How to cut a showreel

Hey there guys, I'm Lee Williamson, and today I'm going to show you how to cut a showreel using a couple of animation principles to really make your video pop.
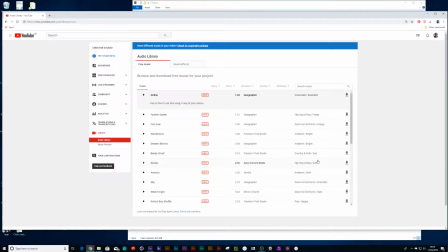(1:08)
So without further ado, let's dig in. So the first thing I'll do is show you where I chose my music track. I went onto Audio Library under YouTube. I'll be sure to send you the link.
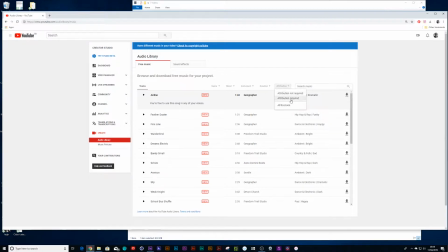(1:23)
Basically I went to Attribution and I chose Not Required. You can do Required, but if you have it on Required, you'll just need to show the artist who did the music in your reel comment section.
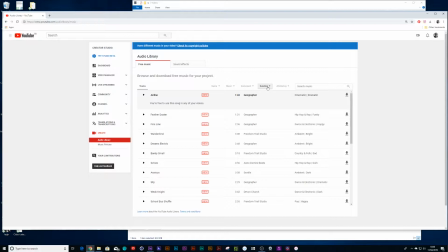(1:40)
The next thing I want to do is on my duration. I usually like to keep my reel down to a minute, so I usually try and find tracks that are a minute long. That way it's got a nice fade out at the end that's more natural.
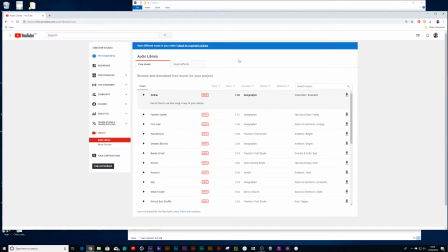(1:58)
And one thing I find that's quite important is actually have a track that builds up faster in the beginning, essentially gets to the point, so you really feel like you spring into the beat of the music. And also it would be nice to find a track that has tempo changes,
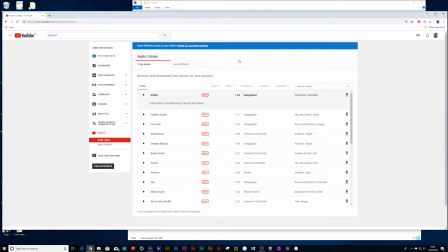(2:17)
so that you can change your footage in between the tempo changes, which is quite nice. You know, if a track is kind of quite similar all the way through, it doesn't give much wiggle room. And then perhaps something that has a nice little build up at the end,
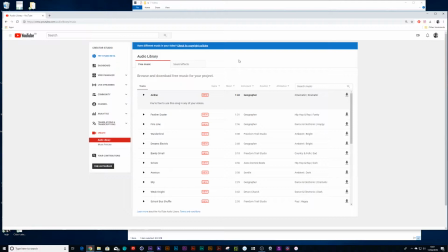(2:34)
or a nice fade at the end, just gives it something, some more spice to your video.
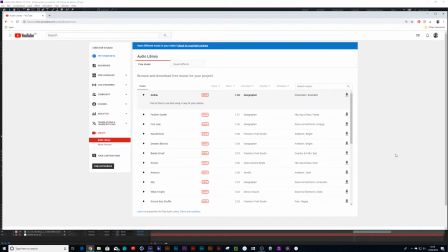(2:41)
Something else that's worth taking into mind is trying to find a track that you've almost got to imagine that you have the taste of multiple people. So try and find a track that isn't too annoying to someone with specific taste.
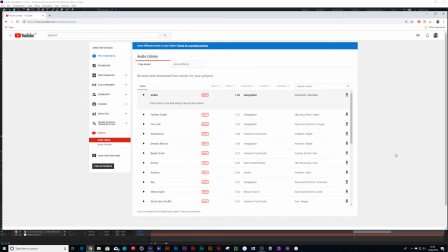(2:57)
I might have failed a little bit on this one because maybe some people might not quite like the little dancey type music that are used in this. But yeah, just take that into consideration. Almost imagine you're choosing a track that is pleasing to all tastes,
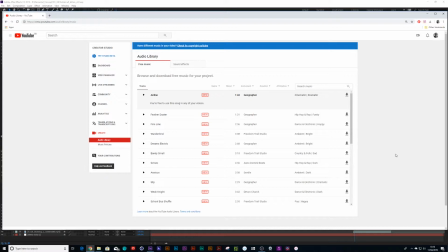(3:13)
and that way you more than likely will prevent the person from wanting to turn the sound off in your video when watching your show reel, and keep them watching for longer, because they might just turn off simply due to your track use. So keep that in mind.
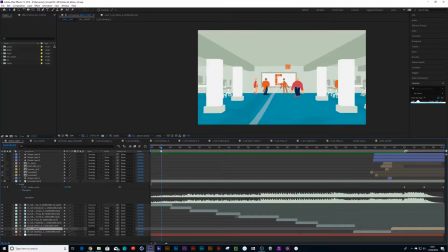(3:34)
If I go into my animation, the next step is, once you've put your track in and chosen some of your transitions, it's good to
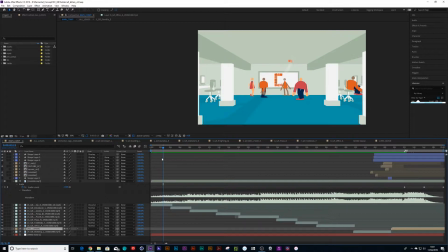(3:49)
find a way to use something called advanced eye trace. Now, put it this way, a viewer can be quite lazy. You don't want them to look too much all over the screen. You kind of want to lead the eye to different places on the screen.
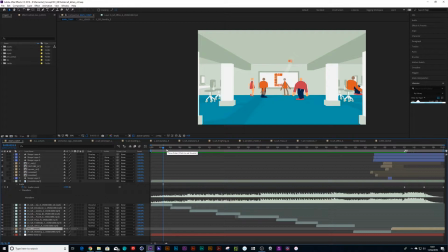(4:05)
So the way I transitioned between frames, like for example, you'll have the cameras going towards the middle,
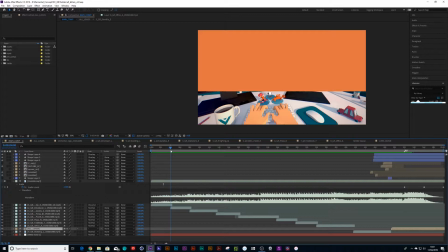(4:13)
flying through, and then as it gets here, I've just done a mask going from bottom to top.
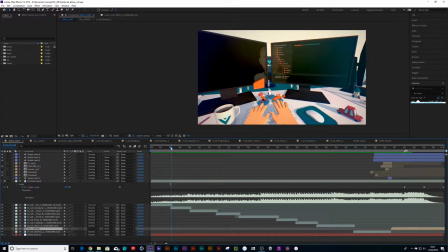(4:20)
And so what you're doing is you're leading the viewer's eye up, but at the same time my video footage is actually going up. So all I'm really doing is I'm using a mixture of advanced eye trace
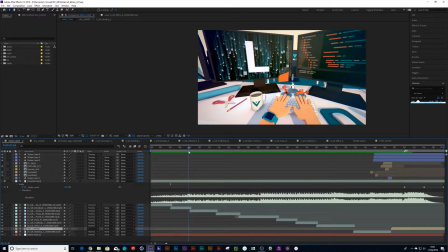(4:37)
to lead your viewer up. And then if I just go to the next frame, you notice how my mask sweeps over this video,
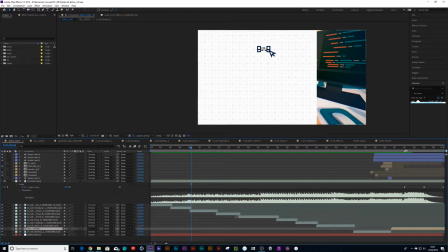(4:46)
and that leads very nicely to this part of the animation where that unfolds.
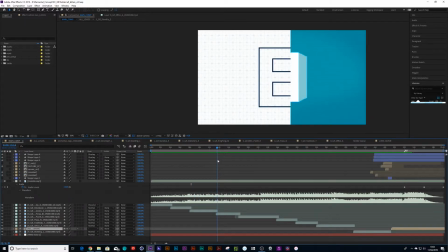(4:52)
And the same thing will go again when we go to this frame, that mask reveals this footage,
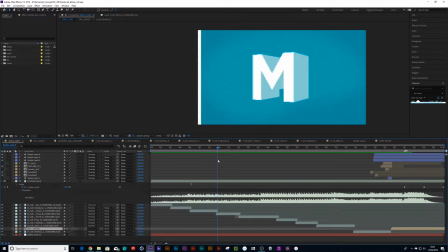(5:01)
and at the same time that M is turning around in the same direction.